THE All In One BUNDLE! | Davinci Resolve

This video is sponsored by VisualVFX, and I'm here for you to review the VisualVFX's all-in-one bundle. And even though they're sponsoring today's video, they have no say in the outcome of this video whatsoever, and they don't get to see this video before you do. So everything that I say in this video is my own and honest opinion. But first, what is the VisualVFX's all-in-one pack? What does it include and how much does it cost? So essentially, this pack combines all the individual different assets from their website into one big bundle, and it comes with a lifetime license for personal and commercial use. So you will be covered no matter what. It includes LUTs, sound effects, transitions, light leak overlays, light leak backgrounds, and light leak transitions. And it currently is on sale for $99. But now, before we jump into DaVinci Resolve and show you some of my personal favorite assets, if you want to see this pack being brought to the test in a real world example, I recently participated in an editing contest hosted by Sam Newton and Vincero Collective, and it was a hell lot of fun, but I've used so many of the assets from this pack. So if you want to have a look at it, go over to my Instagram channel. The link is in the description down below, so you can get an idea of how that would look on your footage. But anyways, let's just stop the waffle right here for a second, jump into DaVinci Resolve, and show you some of my personal favorite assets.
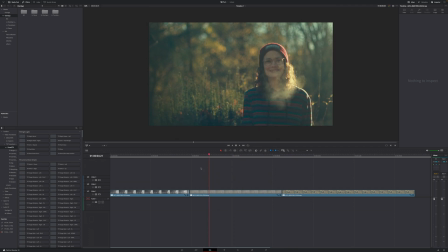[1:18]
So right on Resolve's edit page, we got a little bit of footage right here that we're going to use to demonstrate some of the assets from this pack.
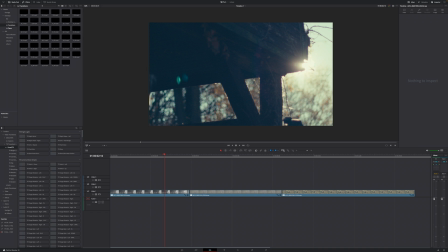[1:26]
But if we go to our media pool, you can see that I've already imported some of the overlays right here, and of course some of the sound effects that come with this pack. But if we go a little bit more down, we can see the visual VFX transition, and those are all the transitions that come with this pack.
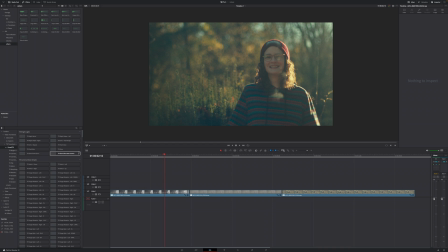[1:42]
And as you can see, these are a couple. However, due to the massive size of this pack, I won't be able to cover everything in this one video.
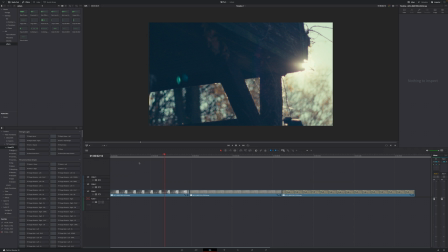[1:50]
Bear with me, I'm just gonna show you my personal favorite assets, how I would use them, and of course, how you can use and customize them too. Because I've said I use some of my personal favorite assets, I won't be covering the LUTs because I never or barely ever use LUTs. So keep that in mind. How I would edit this is just basically to get a good starting point,
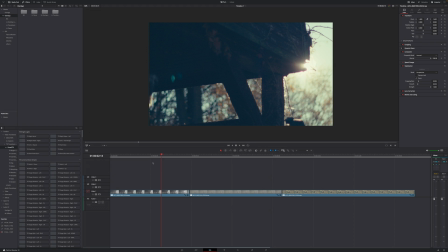[2:10]
throw on some light leaks on top of everything and see how it looks to give our image a little bit more character. So, and we're gonna go over to our overlays in the top left corner in our media pool.
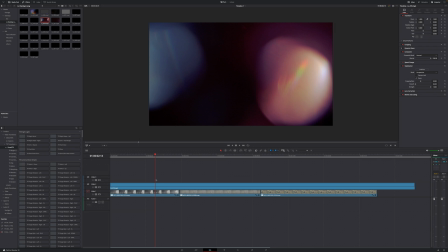[2:20]
Maybe use this 19 one, that's pretty long. Cut off the edge because we don't need that, like right this. And what we see right now is just the light leak overlay because we have to make some changes to adjust this.
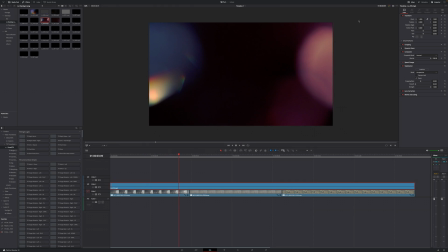[2:32]
So first of all, select the overlay, then go to the top right of your screen to where it says inspector, go down to where it says composite and change the composite mode from normal to screen.
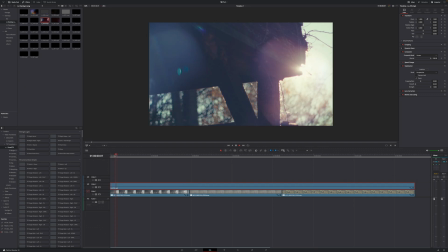[2:41]
And right off the bat, we can see our footage through. Let's just have a look at how this looks. And this is looking pretty good because our sun is coming from right there, so it is perfect that this part here is flaring, and I don't mind this part flaring as well.
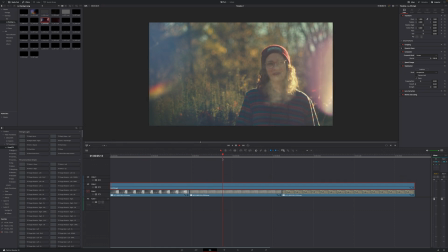[2:57]
So if we take a look, and this might be too strong for you, which is totally fine, because you can just reduce the strength of these overlays by reducing the opacity, and we can do that in the composite section as well.
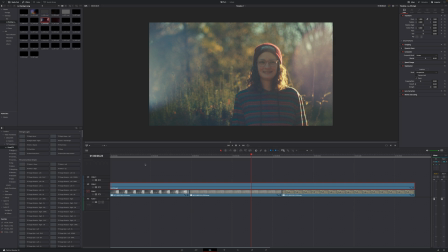[3:09]
Just decrease the opacity to around, let's go with 65%, because I feel like that's a sweet spot for this flare right here.
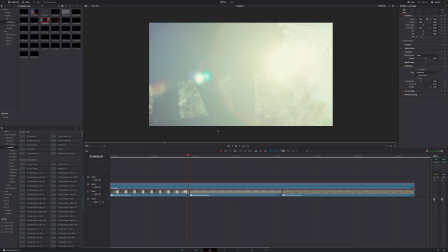[3:17]
So, and to go from there, because the sun is already flaring like crazy in the shot, we can enhance that by using a light leak transition, which I have right here under LL transitions. And the one that I like the most is this B3 right here. Let's just put that on top of everything.
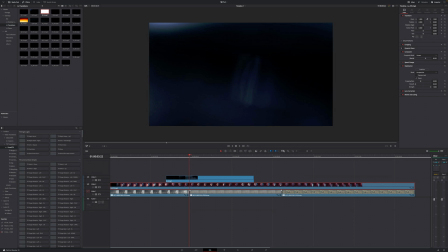[3:34]
And then what you want to do is put your playhead over the cut and then just use this
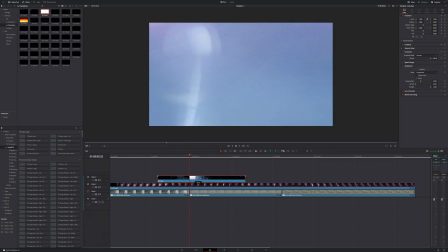[3:40]
one and determine where the brightest point is in the transition, and that is right here.
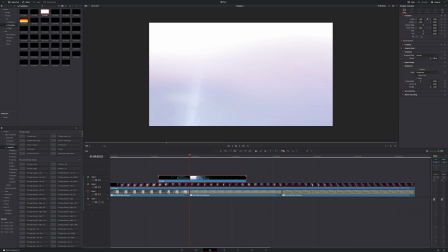[3:45]
So we want the brightest part of the light leak transition exactly on top of our cut.
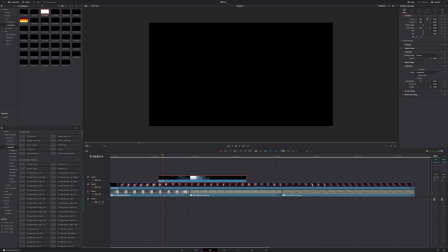[3:51]
What you're gonna do now is select this, because again, we can only see the light leak overlay. However, if we select this and go over to your inspector, change the composite mode again to screen.
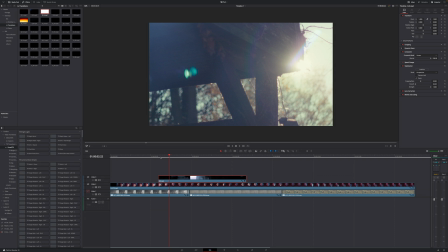[4:02]
And in this case, I don't like to reduce the opacity of those transitions. So let's just watch this back and see how that looks.